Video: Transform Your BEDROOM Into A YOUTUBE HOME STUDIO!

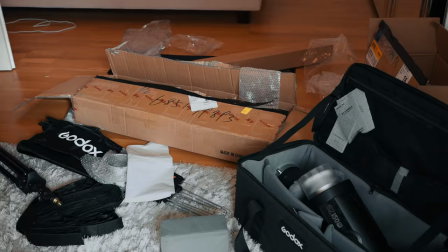[12:39]
Light stand. F***ing hate on packaging. I need to clean this up now.
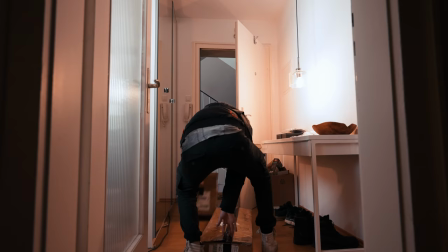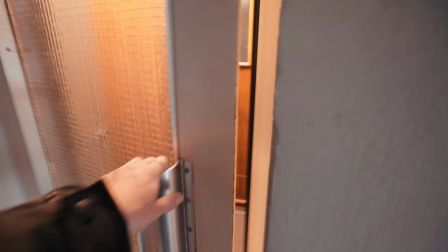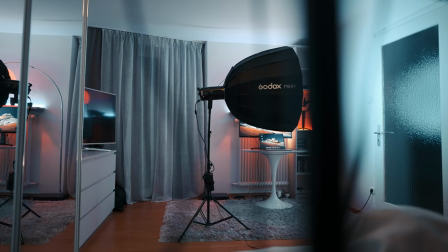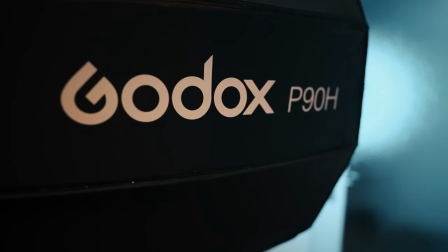So I've been using the SZ-150R already all of the time when I was shooting all of the shots back here because I need at least some light in my face,
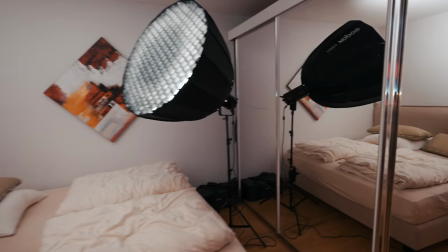[13:22]
so I was just bouncing it off of the walls so that I have overall more light here.
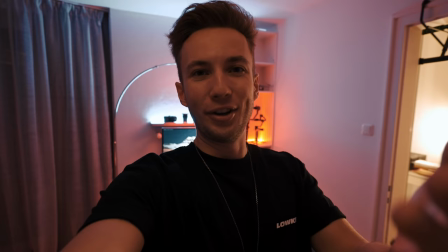[13:27]
I can quickly turn it off in order for you to see what it looks like without it. This is what you would have seen without the light on, which is quite a big difference.
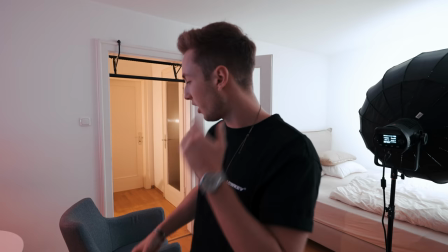[13:35]
Alright, so I wanna try to light myself from the left side, so when I'm sitting here the light should be standing back here. I'm not sure if I can make it fit back in there, but I'll try my best.
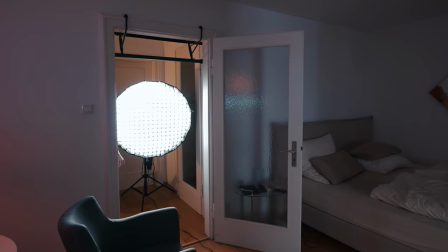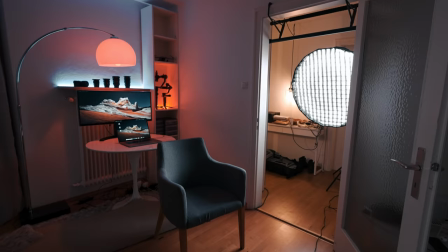[13:51]
I think that looks pretty good.
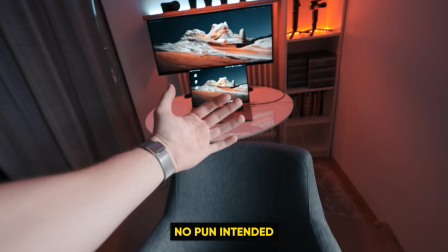[13:53]
So the reason why I put the light back in here is because then the light is only going to come on my face back here,
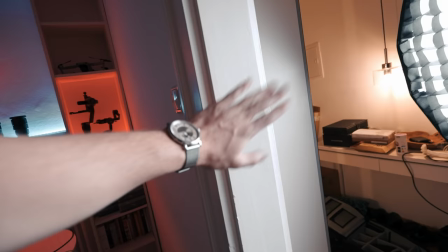[14:00]
but everything which is back here is not going to be affected by the light, because the doorframe is blocking it.
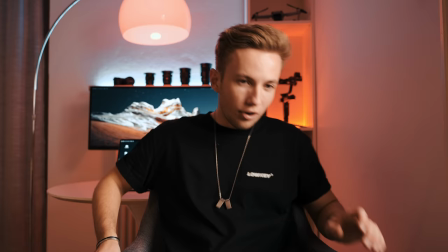[14:06]
And in that way, I have a very nice contrast on my face, but still I'm able to remain that glow from the back of the LED lights.
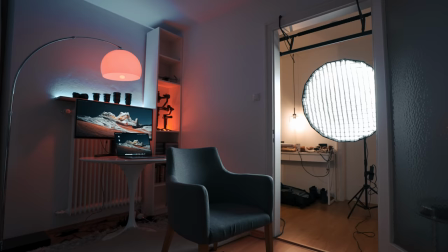[14:15]
All right, so that looks even better. Now I'm finally highlighted by this soft light source.
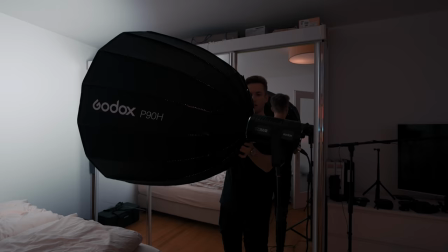[14:21]
It's really important that you also get yourself a soft box. I myself chose the smaller soft box, the P90H it's called. I'm really happy that I chose the smaller one. There's also a 120 version, but if I would have the 120 version, I wouldn't even be able to fit it through the doorframe here. So especially if you have a small apartment, it's worth it to get the smaller one. But yeah, I think that a studio light is really a must-have for anybody who wants to create high-quality videos in front of a camera where he's talking and where he's going to be seen.
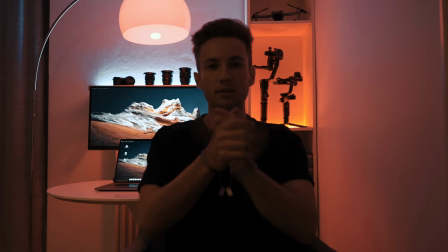[14:50]
I mean, you can just look at the difference, what it looks like without the light... ...and with the light on. I mean, that's just a crazy difference. I mean, I could do this all day long.
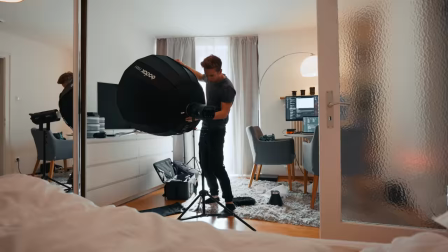[15:04]
Okay, just kidding. So, I've been using the SZ150R already for a couple of weeks now, maybe you've seen it already in some videos of me,
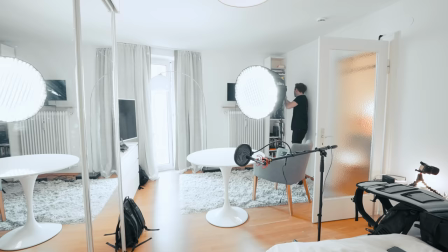[15:12]
or maybe also on my Instagram stories, I've been creating some really unique lighting setups with this light,
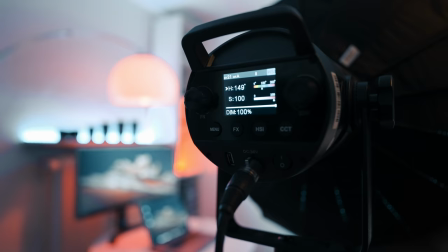[15:18]
and especially because it is not only bi-color, but also RGB. So in general, I'm not an absolute expert when it comes to lights, but with this light, there's nothing really I can complain about.
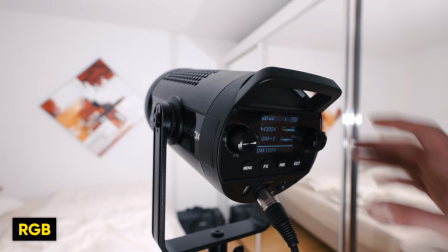[15:29]
It is bi-color, so you can change the color temperature of it, you can dim it from 0 to 100%, you can use RGB,
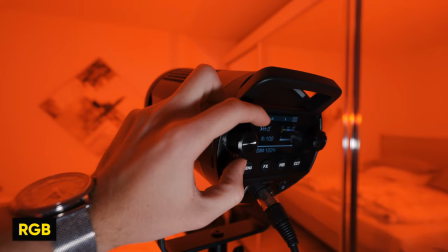[15:37]
so that means that you can choose any kind of color that you want, and you can also change the saturation of it.
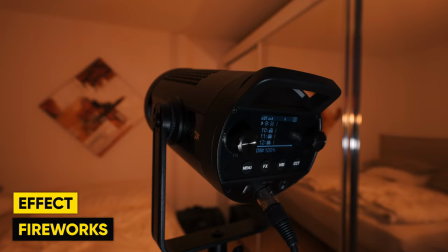[15:43]
Furthermore, you have some different effects built into the light itself, which try to emulate a specific light situation, so there are different effects like fireworks, candle lights, police lights, TV, party mode...
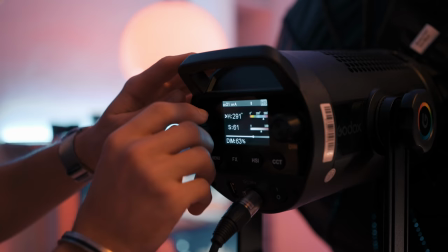[15:59]
So yeah, there's a lot of things that you can do with the light, and it's super easy to use, you just have to twist the knobs on the back of it to adjust all of the things. So yeah, if you're currently looking for a studio light, I can definitely recommend it and you can find a link to it in the description. Alright, so we've already come quite a way, it looks a lot better than in the beginning, but there is one more thing that we have to do.
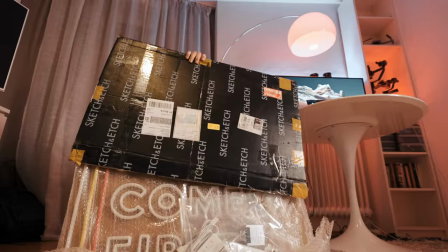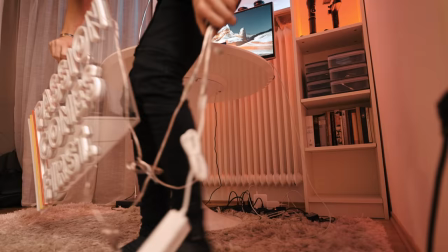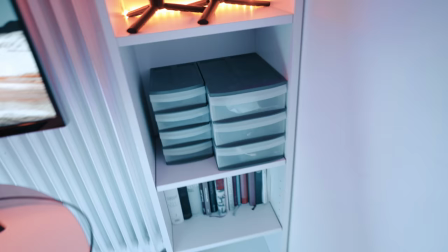[16:34]
Nice! Let's put it up.